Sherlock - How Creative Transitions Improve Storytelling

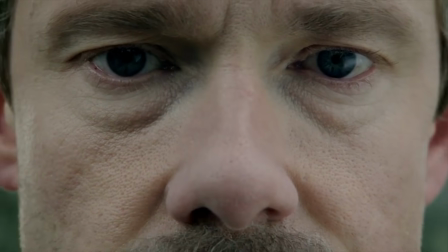0:03 A few days ago, I decided to watch the entire Sherlock series, and I wasn't really convinced this was a good idea,
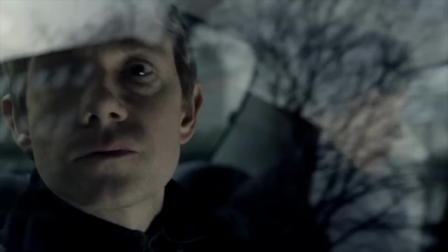0:11 since every episode is one hour and a half long, which is just as much as many feature films.
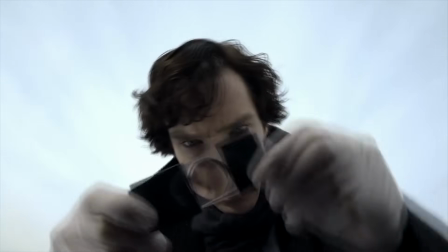0:17 But by the end of episode 1, I was already hooked. For one main reason...
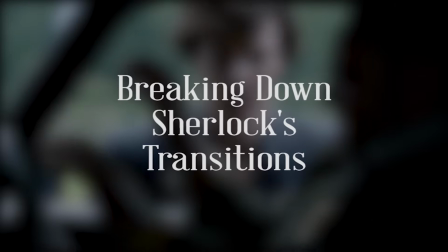0:23 Their transitions.
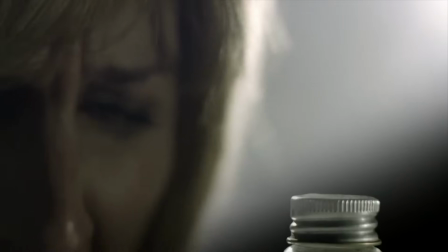0:29 If you try to look for it, you're gonna see all sorts of transitions. fade-ins and outs,
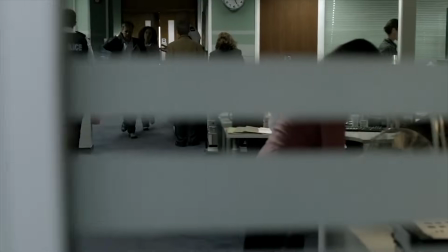0:35 straight cuts, opacity changes, transition over transition, you can find pretty much anything.
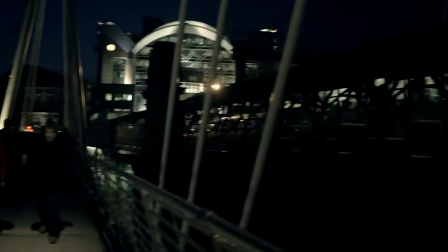0:41 But they have a favorite one for sure, which it's usually named as a walk-by or a pass-by effect.
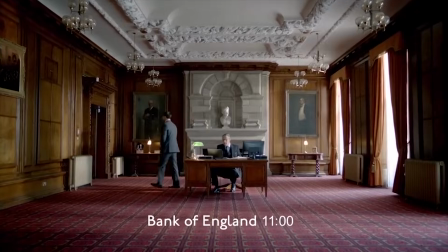0:49 It essentially transits from a scene to another with an object or a person moving from a point to another on the frame.
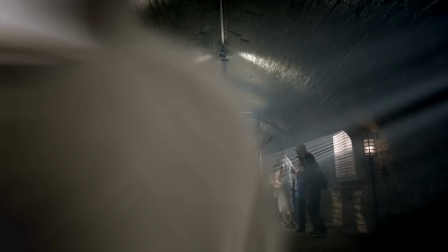0:56 The object or the person is rotoscoped in each frame and the consecutive scene shows up as it moves.
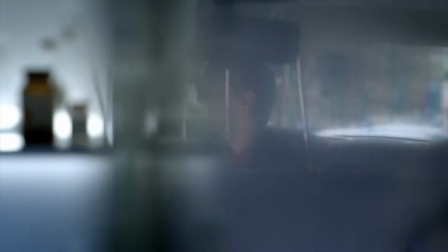1:04 Another similar effect they've used quite often is to pass with the camera right in front of an object and then trans into another scene,
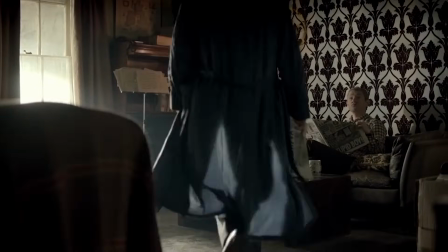1:11 creating a very smooth and relatable cut. They tend to bring characteristics of both scenes into the cut, so this makes it really, really pleasing to watch.
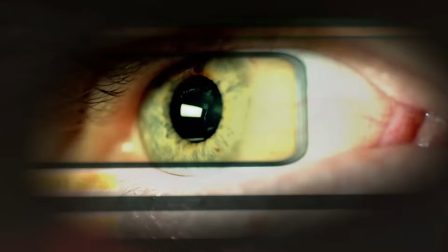1:21 I really believe it's important to see the definition of a transition,
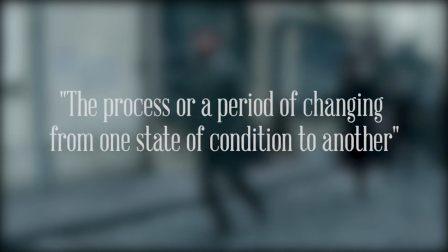1:25 which is the process or a period of changing from one state of condition to another, so if we look at it in a shallow way,
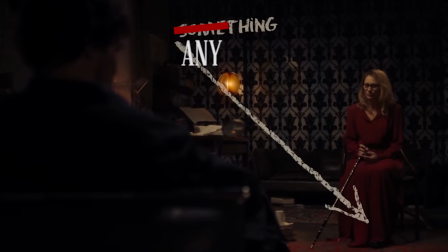1:33 it is pretty much anything that grabs our attention for being a change.
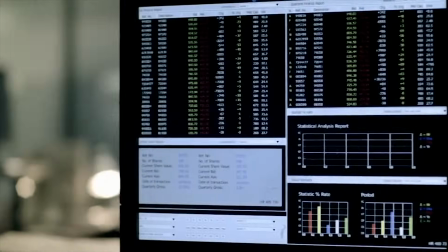1:38 Ok, so the first thing that really caught my attention was a door opening from a room to another that had actually no physical connection at all.
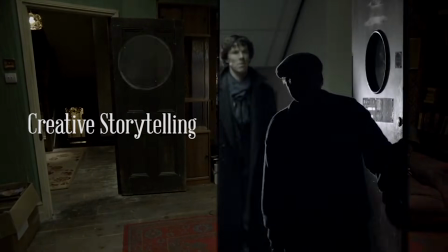1:46 This for me is creative storytelling.
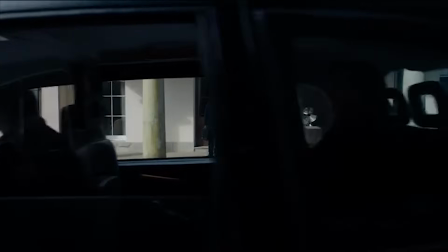1:49 Changing from a location to another without the classic display of a wide shot makes it so dynamic that we really feel the intensity of the situation.
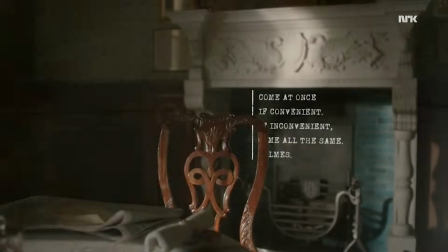1:58 Which, in this case, was represented by Watson's hurry to leave Baker Street and Sherlock's restless ambition to seek the truth,
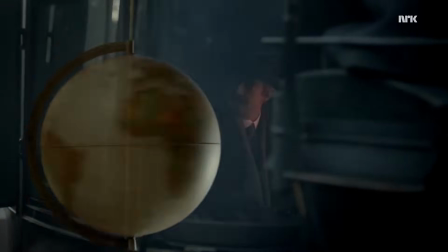2:05 even in dangerous situations like in this scene.
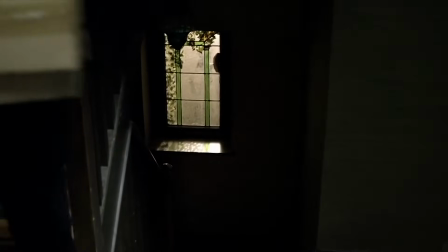2:10 After that, I started to pay attention to every transition and it just blew my mind the amount of details they've inserted in so many ways.
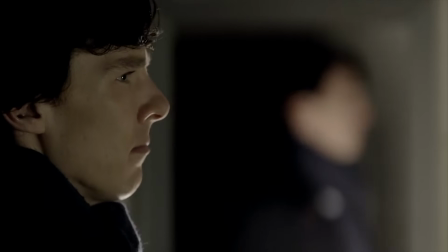2:20 I'll start with the intro. They use what is called a tilt-shift effect.
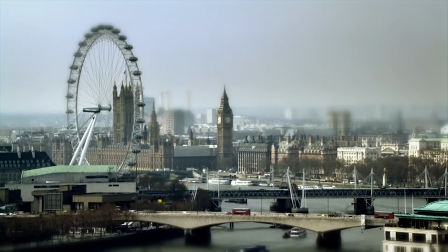2:25 Usually this is made with lenses for this purpose, but it can easily be faked in post-production if you want it.
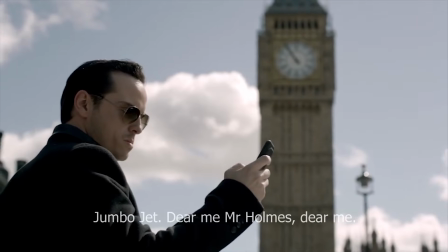2:31 When they show the vast city of London in this effect,
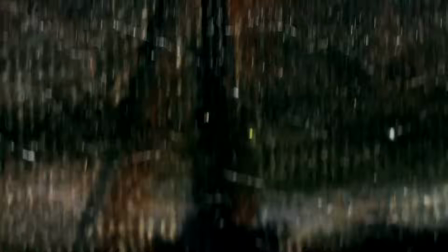2:34 it appears that the city is so irrelevant and small when compared to their constant chase for mystery solving that we instantly dive into the detective's life.
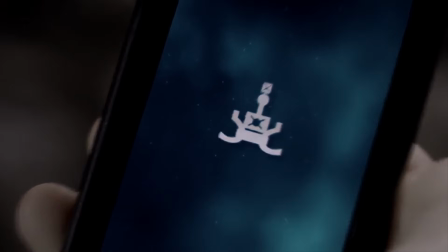2:44 They constantly show texts and images flying around the scenes, either to bring technology to the viewer's concern or to show Sherlock's discoveries.
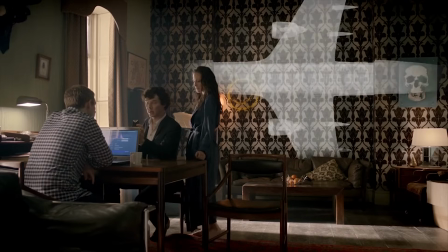2:53 And this brings us incredibly close to the story, putting the viewer in a position of constant participation.
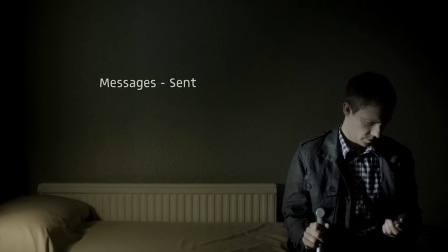3:01 Another thing to be noticed is that when the text messages show up in the screen,
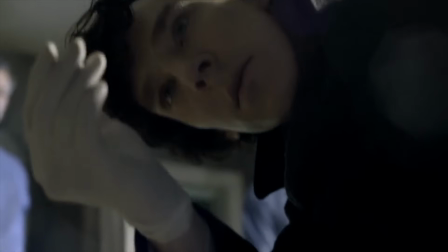3:05 the AF Generation Z font is used, while when showing his deductions P22 Johnson Underground was their choice.
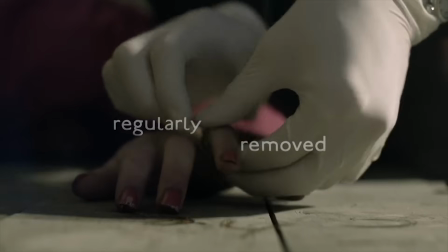3:13 When they create graphic patterns like this one, it makes the viewer relate to the facts in a psychological and natural way,
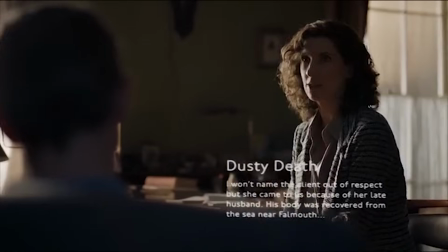3:20 even if unconsciously, so this is extremely useful.
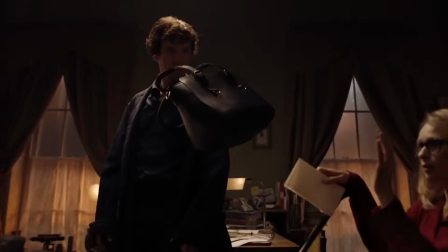3:25 And well, even though his assumptions are quite incredible, we always understand the reasons behind it,
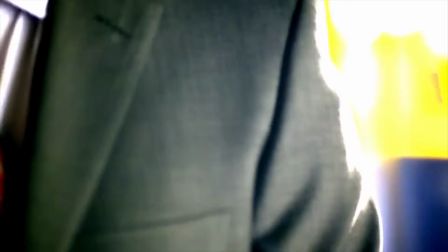3:31 since they are all so well explained with the visuals on the screen and the constant sound effects for each information added to the story.
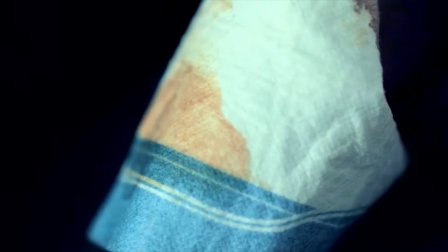3:40 Of course we know that one of the things that reminds us of the famous Sherlock Holmes is his constant brainstorming into his discoveries,
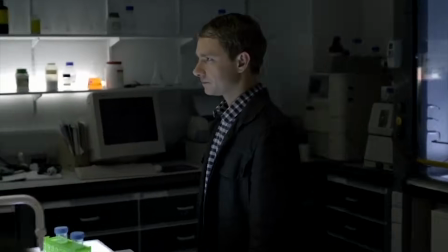3:47 in which he reveals all sorts of informations, presenting them to us.
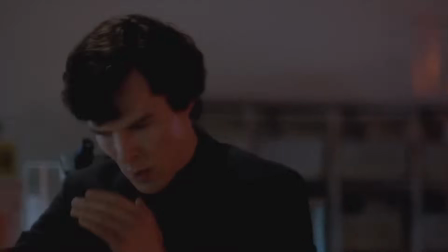3:51 And even though they are used in a way to show his brilliance, sometimes I really think they just overdo it in the series.
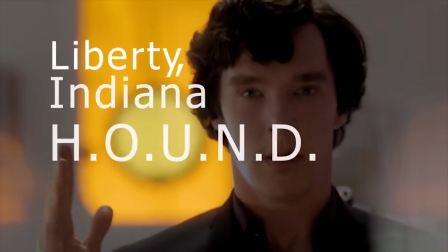3:58 But if we let that aside and take a closer look into the sounds,
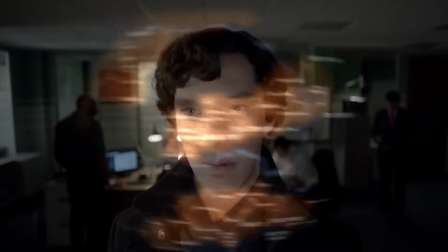4:03 it is just amazing how they use sound to promote more immersive cuts.
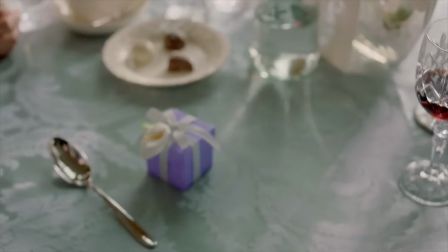4:10 Diegetic or non-diegetic, I could not say this enough. Sounds are the best way to include detailing in your scenes.
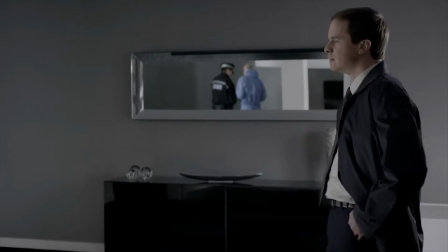4:18 So they accurately use it in their favor to pop up a scene or to smoothly introduce you to another one.
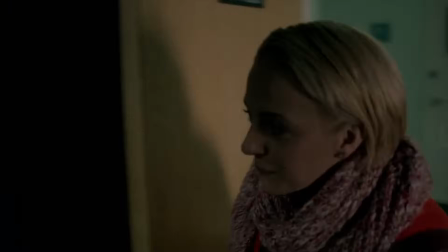4:29 They are used in very subtle ways or in strong ones to really make a point.
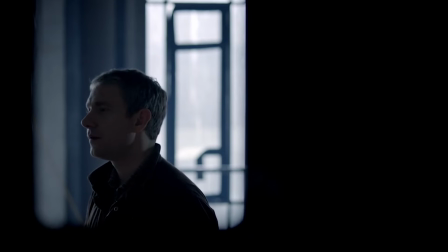4:39 In many scenes it may appear that the camera is filming from almost a hidden angle or through what is called a frame within a frame.
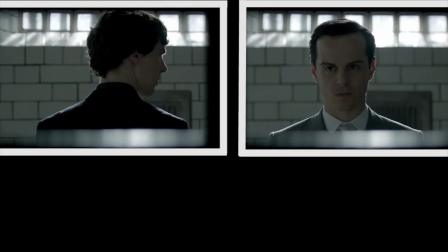4:46 That is an excellent technique to direct our eyes to the main focus of the scene but keeping us in a position of not fully comprehending the scenario.
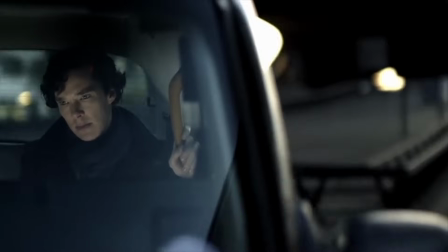4:55 Another thing that keeps you away from the truth are all the car scenes. Pretty much all the shots are taken from outside the cars.
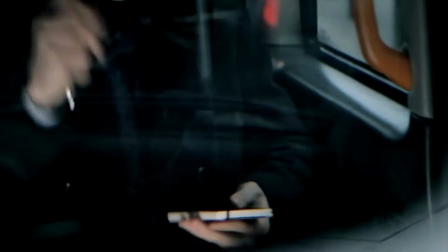5:03 In the car they constantly discuss cases so you are nothing but a listener at this point also distant from the truth that they are seeking.
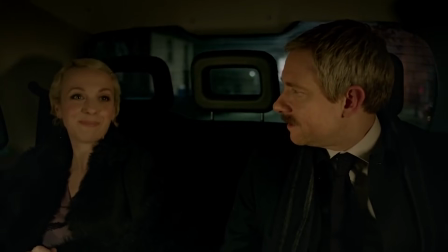5:12 The only moments you can see inside the car is when it involves their personal lives,
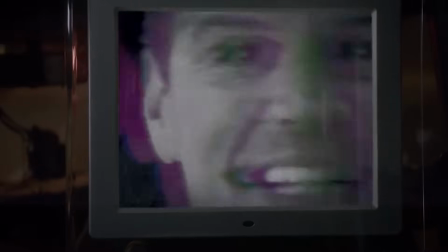5:18 or when the mystery is so close to them that they're actually inside it.
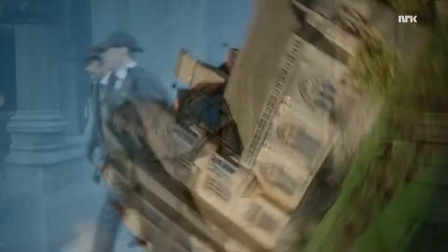5:24 Several times, they use spin cuts that can very smartly show the temporal difference between scenes.
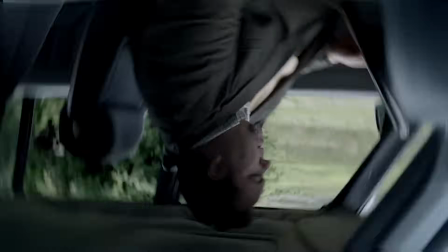5:30 Jumping forward or backwards, it takes you closer to the passage of time, even if sometimes it's just a psychological way to go inside a character's mind.
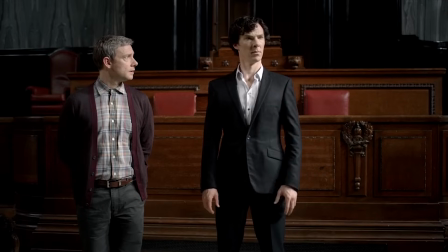5:39 The series deeply rely on being inside people's minds,
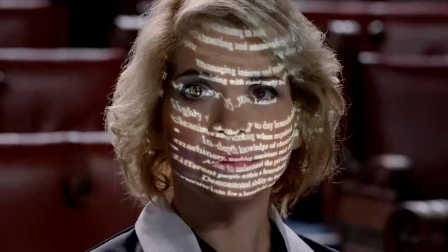5:43 and their form of storytelling is just great for this. taking us to a viewpoint that it actually
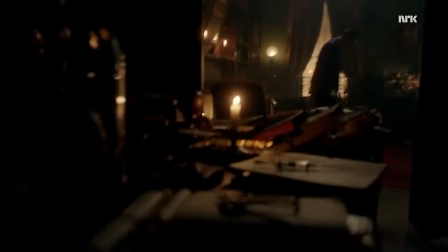5:48 gets hard sometimes to differ reality from imagination inside a character's mind.
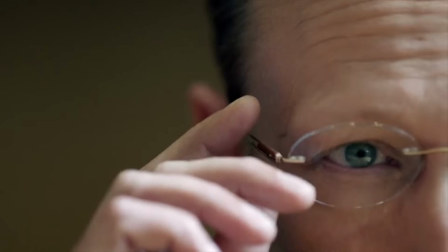5:55 They constantly put you close to the character's point of view, sometimes even literally, bringing you closer and closer to the story.
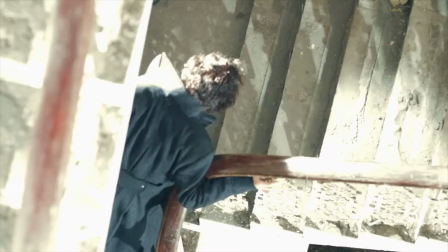6:04 The episodes are quite long, so they tend to create a motivation around each one of them, repeating ideas to make a point.
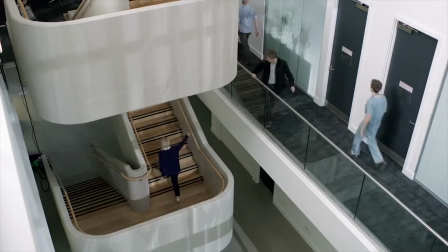6:11 In the third episode of Season 3, they constantly show sets of stairs in the meaning of going in and out of a mind.
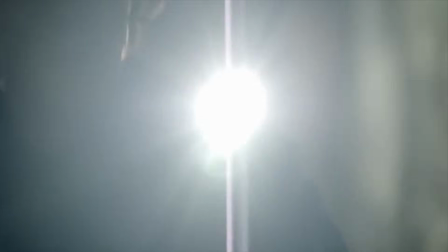6:19 They also use light to make transitions in numerous ways. It comes in a very dynamic form and it also brings tension to some scenes,
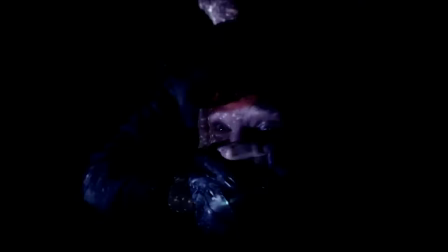6:27 so that when the dark part comes, we crave for light and consequently the new information that comes with it.
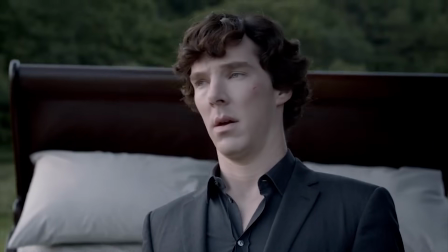6:33 In several episodes, they've made a transition that reminded me of Trainspotting, when it comes to falling down and going into the ground.
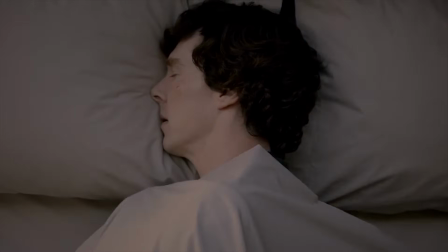6:41 This gives a very intense look of loss of consciousness.
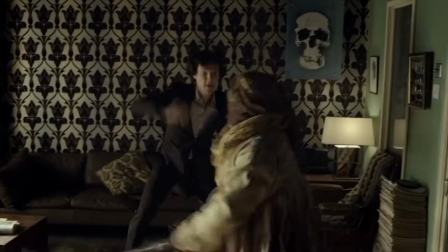6:47 There is one particular transition I really love to see in the series, where they cut and cut back to moving from different locations occurring at the same time.
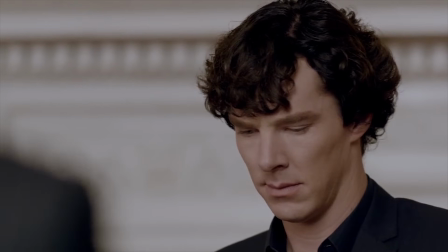6:56 This is vastly used in cinema, of course, in numerous ways, when showing relationship conflicts,
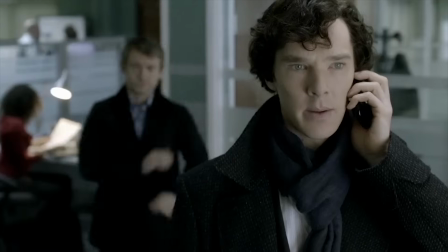7:02 telephone conversations, or situations that need some tension to show the hurry in the characters.
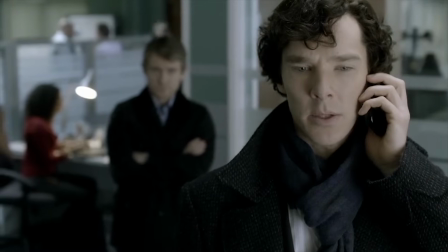7:07 But in Sherlock, they also use in a very interesting and comic way.
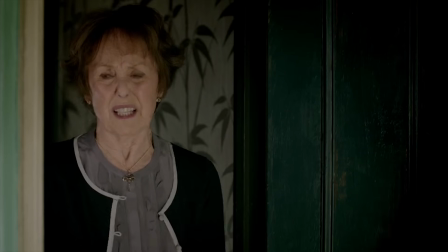7:12 What did he say? Cough? Oh dear. Mr. Windybank, you have been a complete and utter pisspot.
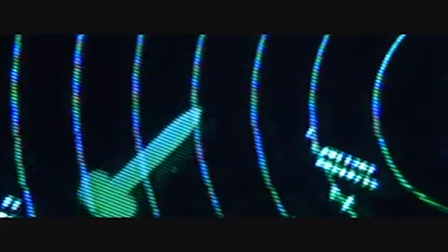7:21 This can be seen previously in the very famous scene with the rocket in the spy who shagged me.
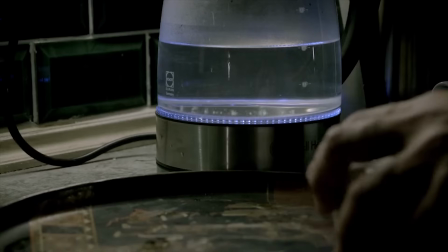7:27 And some comedy that was also clearly brought from something English, other than Austin Powers, was Edgar Wright's jump cut.
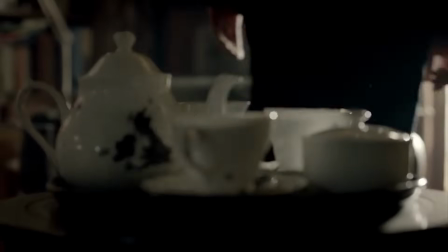7:34 They are incredibly rich in content, but so fast that it can really bring some fun into the process in the series.
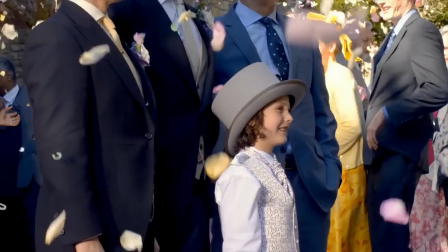7:42 And after watching the entire series, there's one thing that I always keep remembering. That above all, John Watson is a storyteller.
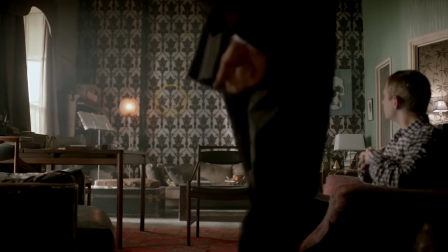7:51 That is why he has his blogs, but they also use it in a very clever way to depict Conan Doyle's original story.
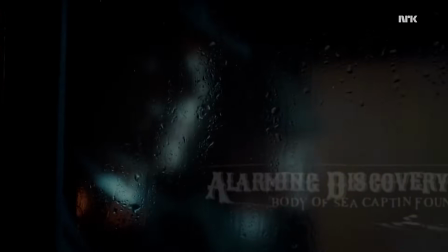7:58 Sherlock's mystery solving were constantly in the newspapers back then, and so they show it to you in the adaptation.
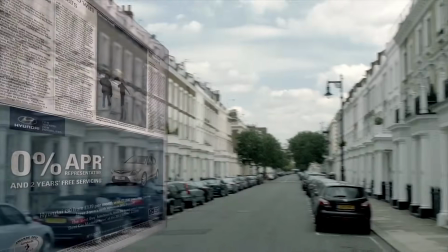8:04 But there's another interesting thing to notice. If you try to close your eyes,
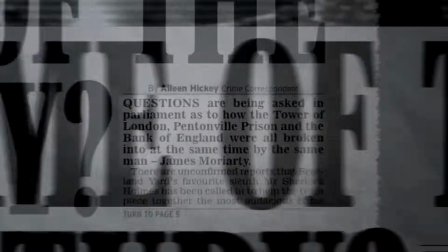8:08 you can actually understand so much of the story just by listening that this truly makes John Watson the ultimate storyteller.